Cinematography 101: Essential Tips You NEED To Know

Hello, my name is Brady. Welcome, welcome back. If you've been here before, well, you know the deal. If you haven't been here, well, there's not much of a deal, honestly. Hi, we're just going to sit here and talk about cinematography on my living room floor. So diving straight into things, diving into the nitty gritty and all of that, lately I've been thinking that I've been spending a lot of time getting dialed in on my lighting part of cinematography, which don't get me wrong, is very important of cinematography, but I was so dialed into it that I almost forgot that there are so many other aspects that play into cinematography that make a beautiful cinematic image. So I just want to sit here and break down, obviously not a crazy in-depth video, but kind of a sped up version of just some tips that you can be conscious of when shooting to improve the look of your image. So backing it up, it's important to know that cinematography is really the just art of storytelling visually. So your job, our job as a cinematographer, is to convey whatever emotion we are trying to convey visually. So I want to sit here and just talk about some tips that can help improve your cinematography. So I want to dive straight into, I guess we can call it number one, composition.
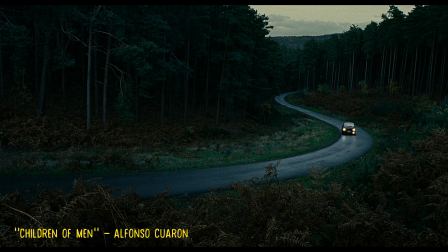(1:10)
As a cinematographer, composition is very, very important. It's really what your image, what your framing is going to look like.
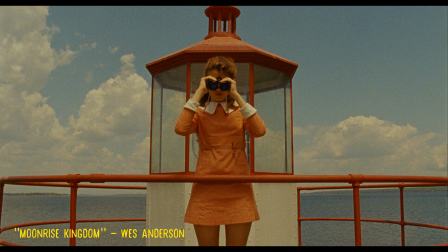(1:17)
So using tips like symmetry, Wes Anderson films, I'm sure you've seen a lot of symmetry, having everything on the left side look like the right side.
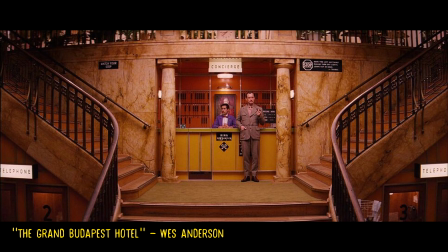(1:26)
Also, say rule of thirds, I'm sure we've all heard of it, you've got the grid lines that are here. Keeping your image somewhere on the rule of thirds, or your subject rather, somewhere on the rule of thirds,
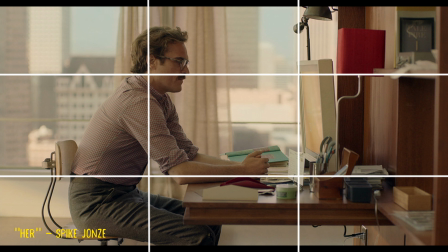(1:35)
is going to naturally give kind of a nice, even, balanced feel to your image. Also, you want to say, give your subject headroom. If your subject is kind of like way down here, that kind of feels weird. of course unless you want your subject to feel small you would maybe
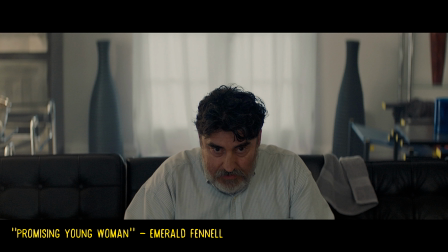(1:49)
give them a lot of head room that's the thing with cinematography rules are meant to be broken so these are just kind of tips guidelines and definitely not firm set in stone rules or say leading lines if you've got a row of trees in
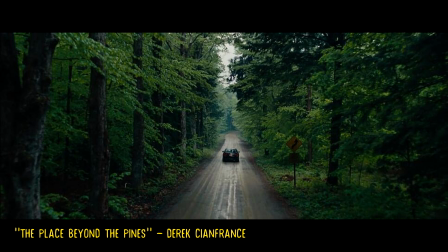(2:02)
your shot and that's just like you see them fading off into the distance those are leading lines and those can kind of bring the eyes from the outside of the frame into the center of the frame so moving on you can also maybe call it composition or we can call it its own number two, you want to have depth to your image.
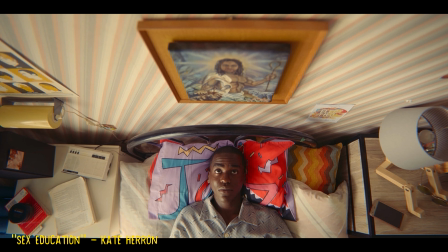(2:17)
You want to have layers. And what I mean by layers, say you've got me. I'm here. I'm the subject. I'm a layer. And then moving back, you've got a light plant over there. That's another layer. And then you've got the window and the trees and all that outside. You've got more layers to your frame.
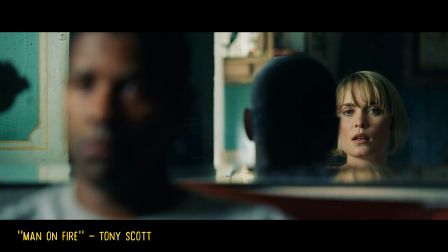(2:31)
So having depth to your frame keeps the eye wandering through. So moving on to number three, we've got camera movement. Camera movement is very very important to show the feeling of this scene so as a viewer is watching a film it's almost like their eyes are through the camera's eyes so say you've got a handheld camera movement it's going to be
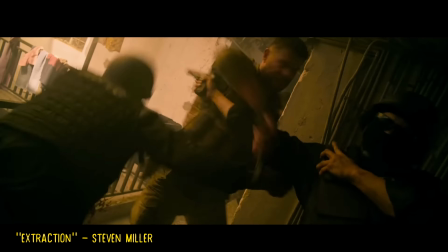(2:51)
like shaky movie or maybe a lot of jitteriness or uneasiness and
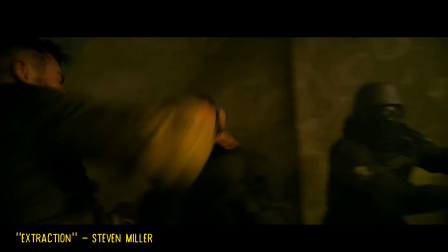(2:56)
this could be great for like a fast-paced action scene or if you want to have like uneasiness uh or chaos
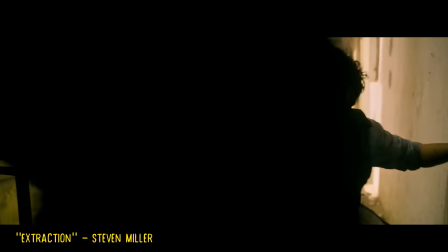(3:02)
you would have a lot of camera movement have the camera handheld maybe and just swing around like you're following somebody.
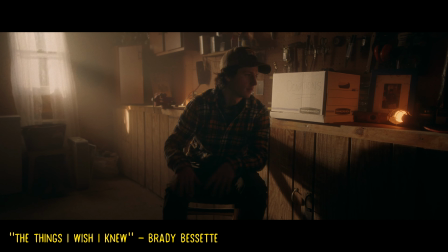(3:08)
But on the contrast of that, say we want to go steady. Maybe we could go on a dolly and just have these very slow movements.
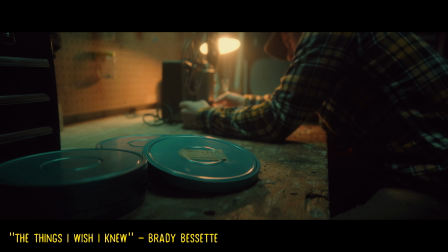(3:15)
Kind of maybe to show like the feeling of being calm or relaxed or not a lot going on.
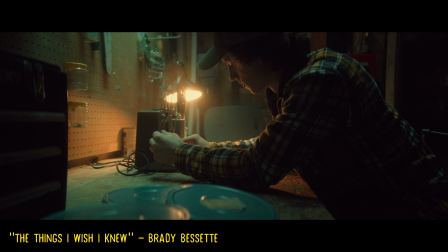(3:21)
It's smooth. It's controlled. So again, we're portraying the feeling of the scene with camera movement. Or also put your camera on a tripod. Put it on sticks right here and that can allow the eyes to really look at the details of an image without having to follow anything around. It just keeps them focused on one spot. So moving on, I know I said it in the beginning that it's not everything, but lighting still does play a very, very important role within cinematography.
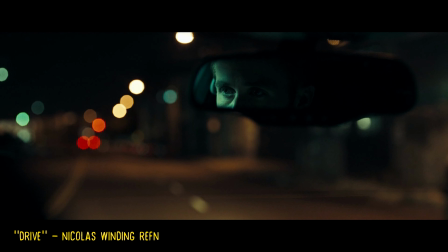(3:46)
So moving into it, say you've got a dark thriller, something horror, something scary.
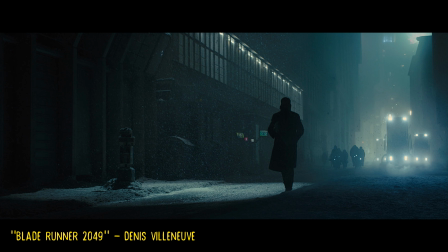(3:52)
You're probably not going to have this very bright white high key look. You probably want a lot of this dark low key contrast.